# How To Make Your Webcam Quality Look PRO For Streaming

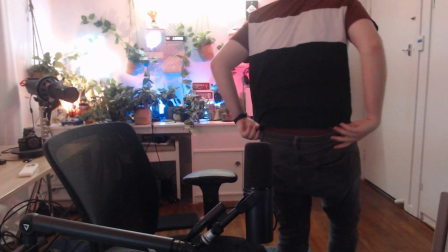Now, depending on your room and how much natural light it gets, you might get a lot more quality than me,
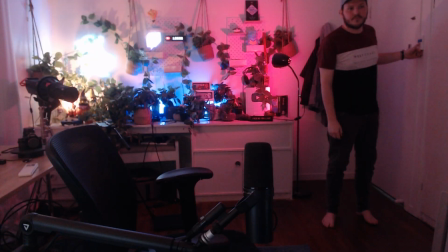but my stream room has the lighting of a medieval torture dungeon with no natural light at all. That is partly because I use blackout curtains because I don't want random sunlight changing in the background of my shot. I prefer to control my lighting, which we'll talk more about later. My stream room is also quite small.
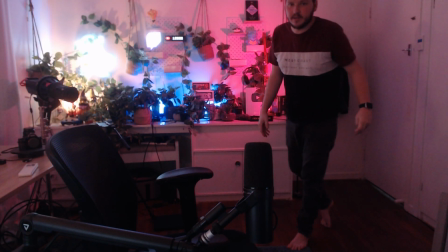So without my own lighting, you can see this webcam looks like utter garbage. Now, at the end of the day, you can adjust and change any setting you want, but without proper lighting, your webcam will always look pretty terrible.
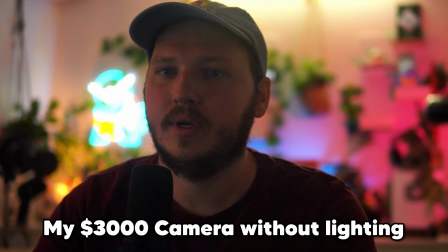This is the same for a mirrorless setup as well. You need good lighting.
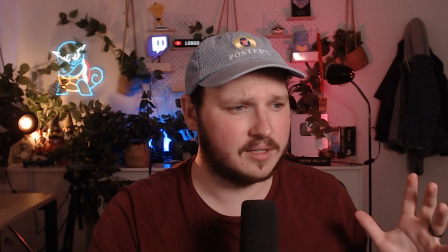In fact, the harder you try to make your webcam or camera not look like shit by pushing and pulling settings,
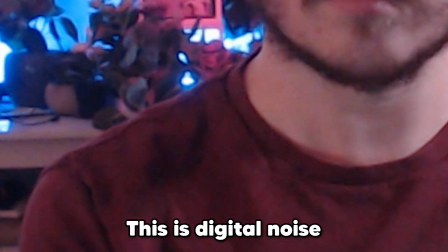you'll usually make it look worse because every time you change something digitally, you are going to degrade the image quality.
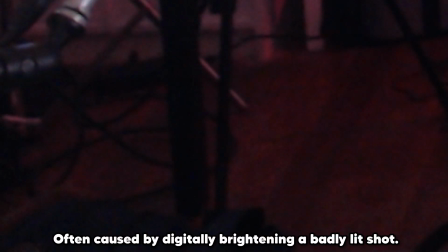I'll show you more about what I mean in a second, But first, let's explain what I mean by lighting and recommend a good budget starting light.
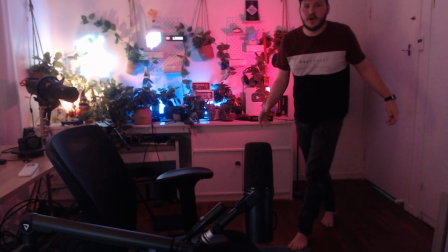When I say lighting, your first thought is a room light or a light bulb. They sit above you and they light your entire room off the wall or off the roof.
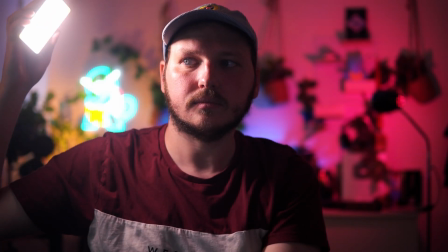This sets you up to make a huge mistake down the line because lighting for a video film, or in this case,
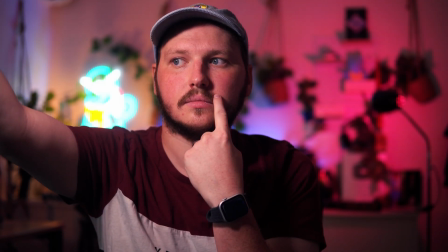a live stream means placing a light in a specific place to light a certain subject at a certain intensity to give a certain look.
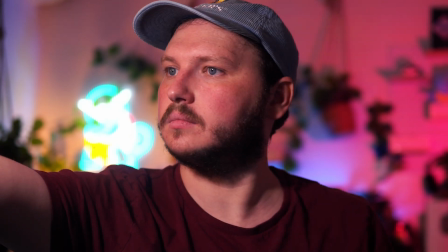That's a lot of certain. So instead, let's just say it's controlled specific lighting. Let's turn off our room light and instead turn on one of my newer lights. Today, I'm using the GL1Cs, which are amazing budget lights with far more features, better build quality, and overall better design than their competitors. They're also two to three times cheaper than the most recommended light in streaming, the Elgato Key Light. Buying just one of these newer GL1Cs or even one of its younger brothers, which I do recommend more for a budget setup,
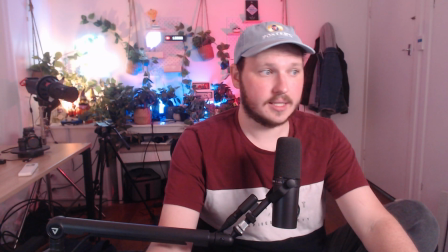will set you up to start having amazing lighting on a great budget. Again, not sponsored. I just think these are great lights that you won't ever need to replace or buy new ones later. Links in the description for these newer lights.
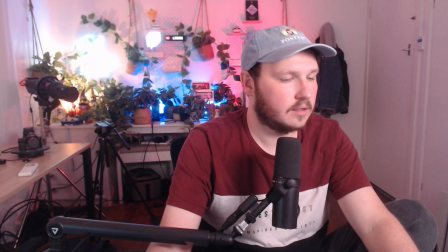Instantly, you can see that by switching to my newer, the quality does have a decent jump up.
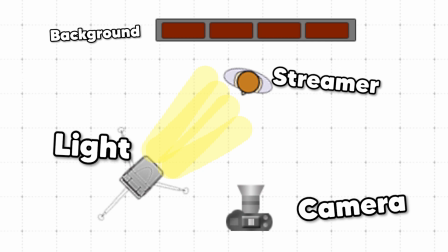This is because my newer is placed in front of me, raised slightly, and then angled down to shine light on me.
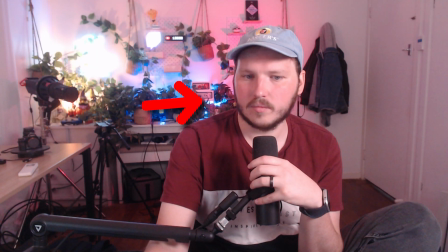It's also aiming just at one side of my face, which allows me to have a slight shadow on the opposite side of my face, which feels like it's adding depth.
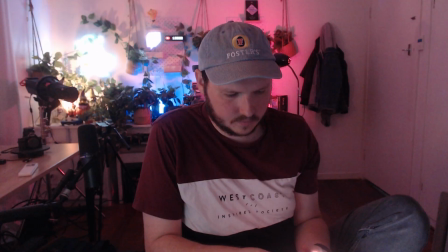This sort of depth is what we use when we're discussing a cinematic look. In fact, the angle of your light will do most of the work when creating a cinematic look.
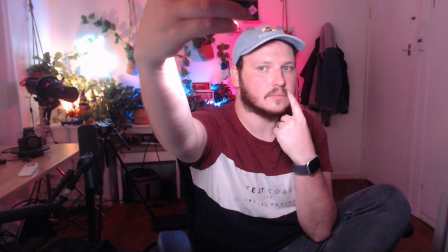If I turn off my newer and I take this little handheld to move it around my face, watch how the shadows move.
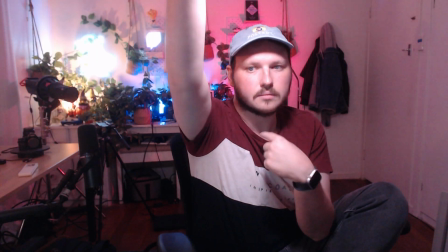This will completely change the vibe we're going for. I love this ominous one, for example.
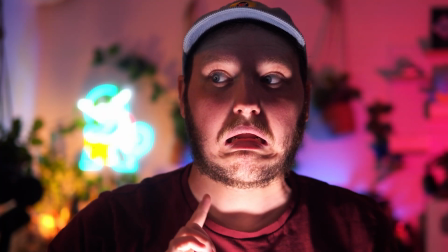Now, if you'd like a certain look or style, then go nuts.
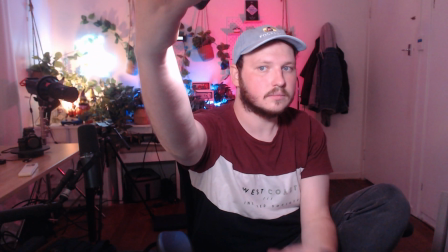You can try different angles that fit you and your content, but this high to the side is the easiest to start with. Now, we're going to talk about another form of depth later in the video, which is what you can kind of see here. I've added this very harsh, intense orange light, so it's easy to see. But by adding this, I'm also adding depth to the background of my shot. Again, we'll cover that later.
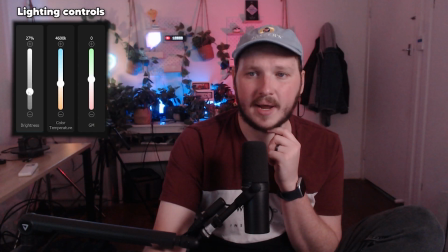But for now, let's raise the brightness of our newer all the way to max so we can learn about exposure.
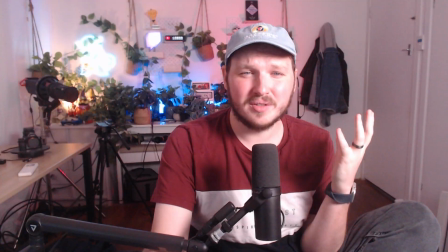With this set to max, we are far too bright or the technical term, we look like shit.
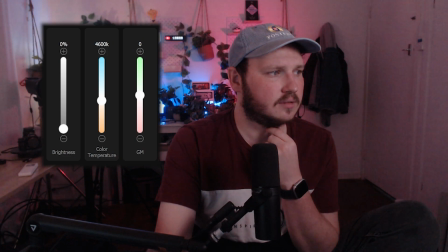Okay, it's actually called being overexposed. So let's drop it right down to the bottom. And again, what's that technical term? We look like shit. No, it means being underexposed, you idiot.
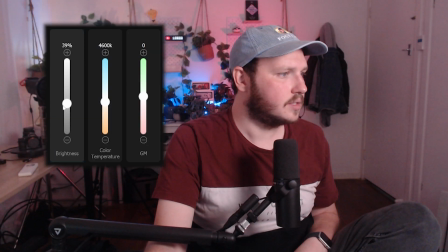We need to find the right brightness from our lights for our skin tone and the distance that our light is from us.
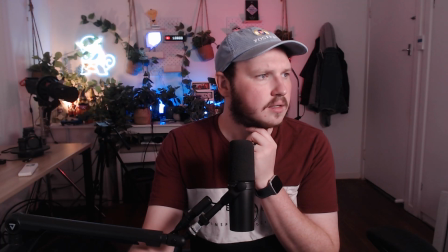Once we're happy or have it close to correct, which spoiler, it'll never be perfect for you.
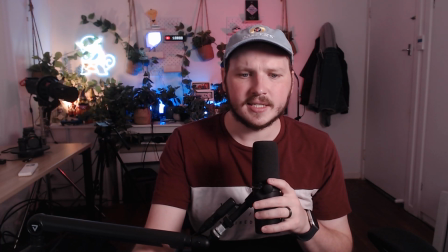You will be editing this stuff the rest of your life.
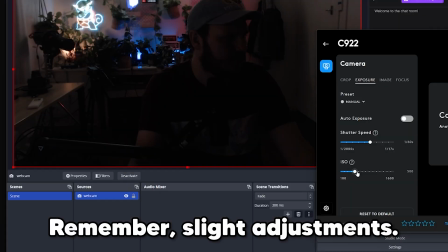But once we're close enough, we will then also, if we want to use the gain feature or the ISO feature in our webcam settings to adjust this and tweak it further.
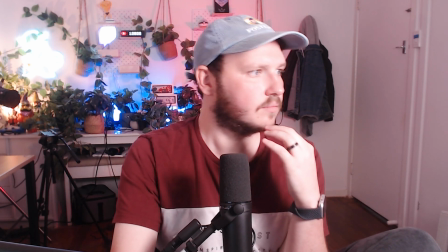But don't go too extreme. Remember earlier I said changing your settings to compensate bad lighting will lead to worse image quality.
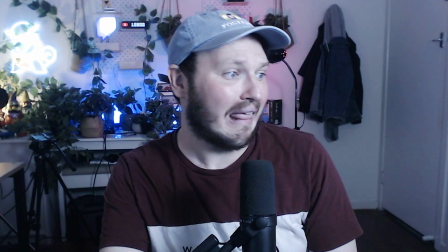Now that you've done this, you might notice you look really pale, potentially green, purple, red, or even like you're cosplaying the current president of the United States.
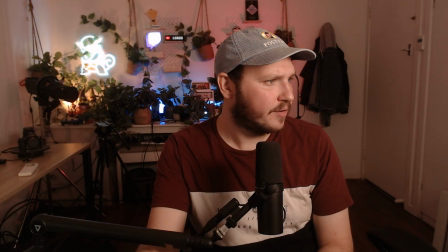You see, the second major mistake people make is they don't understand white balance, which then gets even harder to deal with because webcams are terrible with white balance.
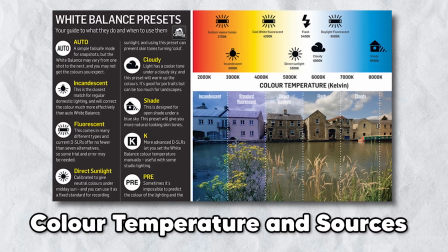Essentially, different lights produce different color temperatures.
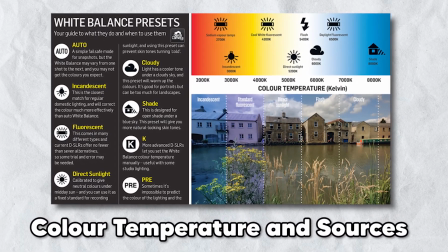You need to set your webcam or any camera to match that white balance so that you get accurate colors.
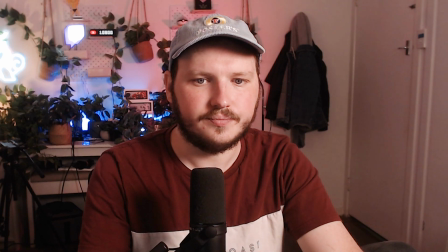This is another reason why I don't allow sunlight in because that's adding a different white balance to what my main lights are.
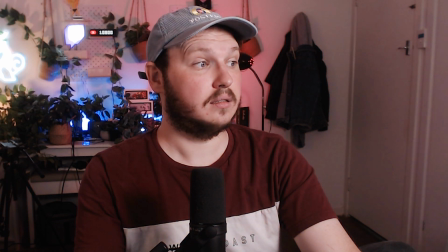I love these newers because they're what we call bi-color. Well, that's not true.
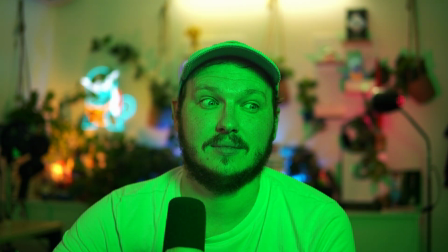These newers that I'm using right now are actually full RGB, meaning they can be any color, but even the younger brothers that I linked in the description are bi-color.
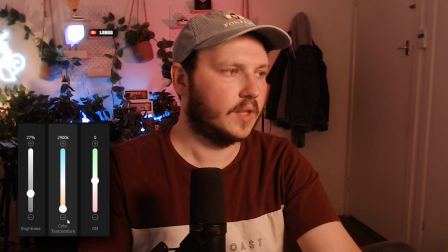This means I can change my newer to start producing an orange light, similar to tungsten light bulbs, which have a white balance of around 3000 Kelvin, which you can see how orange I go.
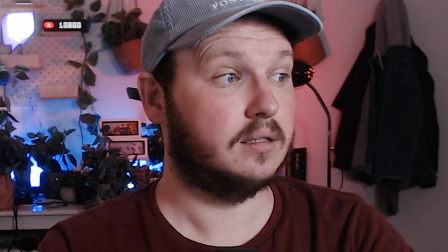Or the opposite direction, I'll go all the way to blue by moving towards 6000 kelvin aka night time or shady lighting normally i set my lights for a human
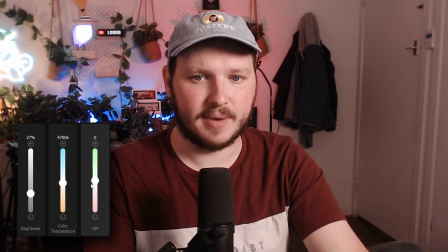face with skin like mine so it's producing a daylight or white color of around 4500 to 4700 kelvin then inside my camera or my
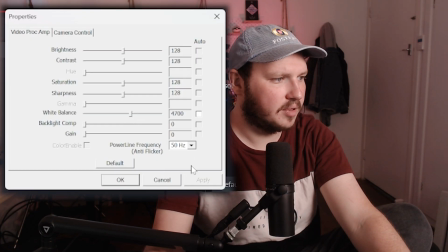webcam i will find the white balance setting and set it to something similar to adjust this manually you'll go into your webcam settings and find
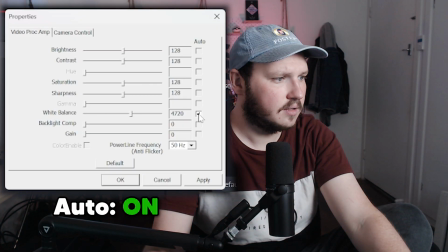the white balance setting as you can see on screen now i've got the automatic turned off and i'm dragging this to find the balance for my lights, which in this case, again, is around 4,600, 4,700. Okay, so you have a light for yourself and you have your white balance. Let's talk about framing mistakes because placement of your webcam can really make or break your entire shot.
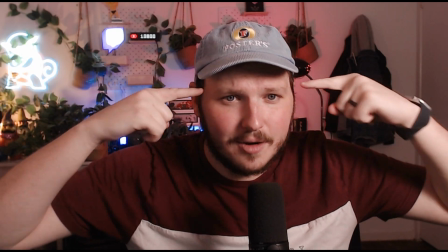Find a nice place for your webcam so that you fit cleanly into the frame with not too much headroom and not too much from the lower side being shown. Also, make sure that people can actually see the background you've put a lot of work into.
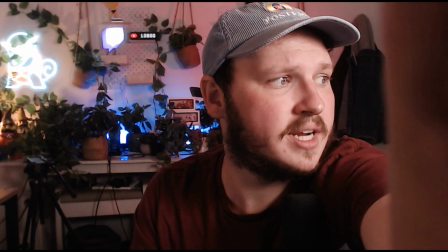Once you have that, it's time to make micro adjustments, either by moving the webcam slightly or you can add a crop filter.
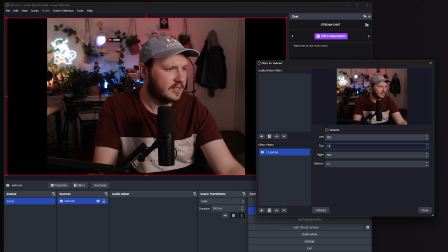Right-click, filters, add filter and crop. And then you can type in numbers here to slightly crop the edges and remove ugly things like wires, air conditioning units or more. Just make sure to balance the crop so that you don't have really strange sizes of your webcam.
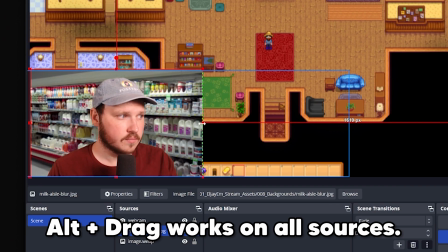The other way to crop is much simpler. Click on your webcam, hold alt and then drag the edges inside OBS. Make sure you don't go too wide or too tight when you're cropping. You want room to breathe but also you don't wanna have lots of dead space around you. Next, your eyeline is really important. I recommend placing your webcam at eye height or just a tiny bit higher.
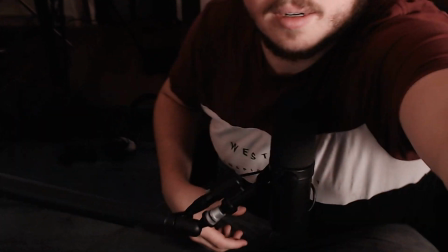Again, don't go to extremes. Too high and your audience is going to be looking down on you, literally. And don't go too low because... Well, look, no one wants to see what this looks like, but here it is.
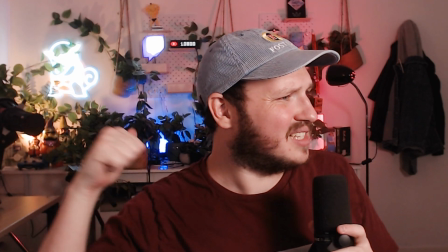With all of your framing and your key lights and white balance set up correctly, we now need to talk about backdrops. These days, I stream using a mirrorless camera with a proper lens. So I get a lot of creators asking me, what filter are you using to blur your background? And when I read that message as a trained filmmaker, it makes me want to die or go back in time and destroy the first prototype iPhone. That filter you like is actually called depth of field.
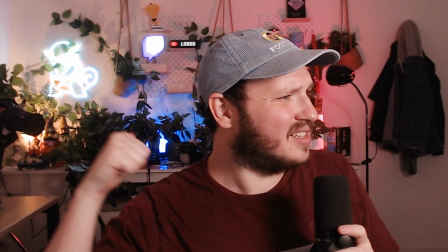On a proper camera lens setup, you can shoot at lower depth of field to allow for a better blur, aka it makes the background go out of focus.
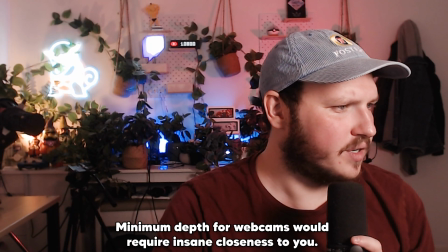But if you are using a webcam, as you can see on screen now, it is almost impossible to get this depth of field,
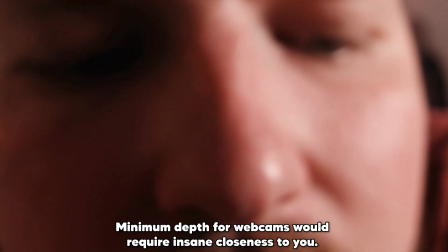meaning often you sadly blend into your background since everything is sharp and in focus. To fix this, I recommend trying to add a lot of distance between you and your background, and then you add different colored lights behind you.
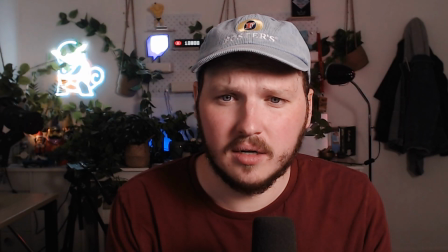Either you can shine the different colored lights into your background to make that stand out and different to you, or you can do what I've done here in this shot and get a light that's going to shoot orange or 3000 Kelvin at the edges of your shoulders.
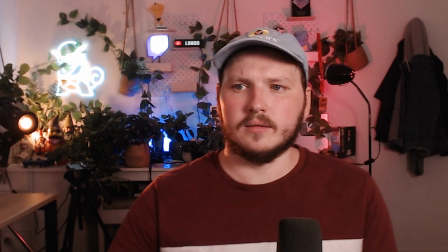I've made today's quite drastic because I wanted it easy to see. This is called a rim light and it's specifically designed to cut you out from your background.
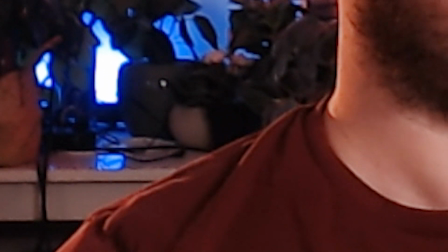Don't want to make your background too dark or too bright. There's an idea here about balancing. You don't want to distract from you and you don't want to look like you live in a creepy basement. Unless you do want to live in a creepy basement.
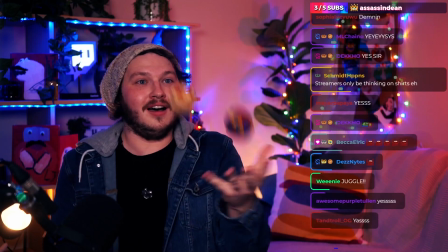In that case, I'm not going to judge, but it's kind of weird. When using a webcam, I don't recommend getting fairy lights or small bulb lights for your background.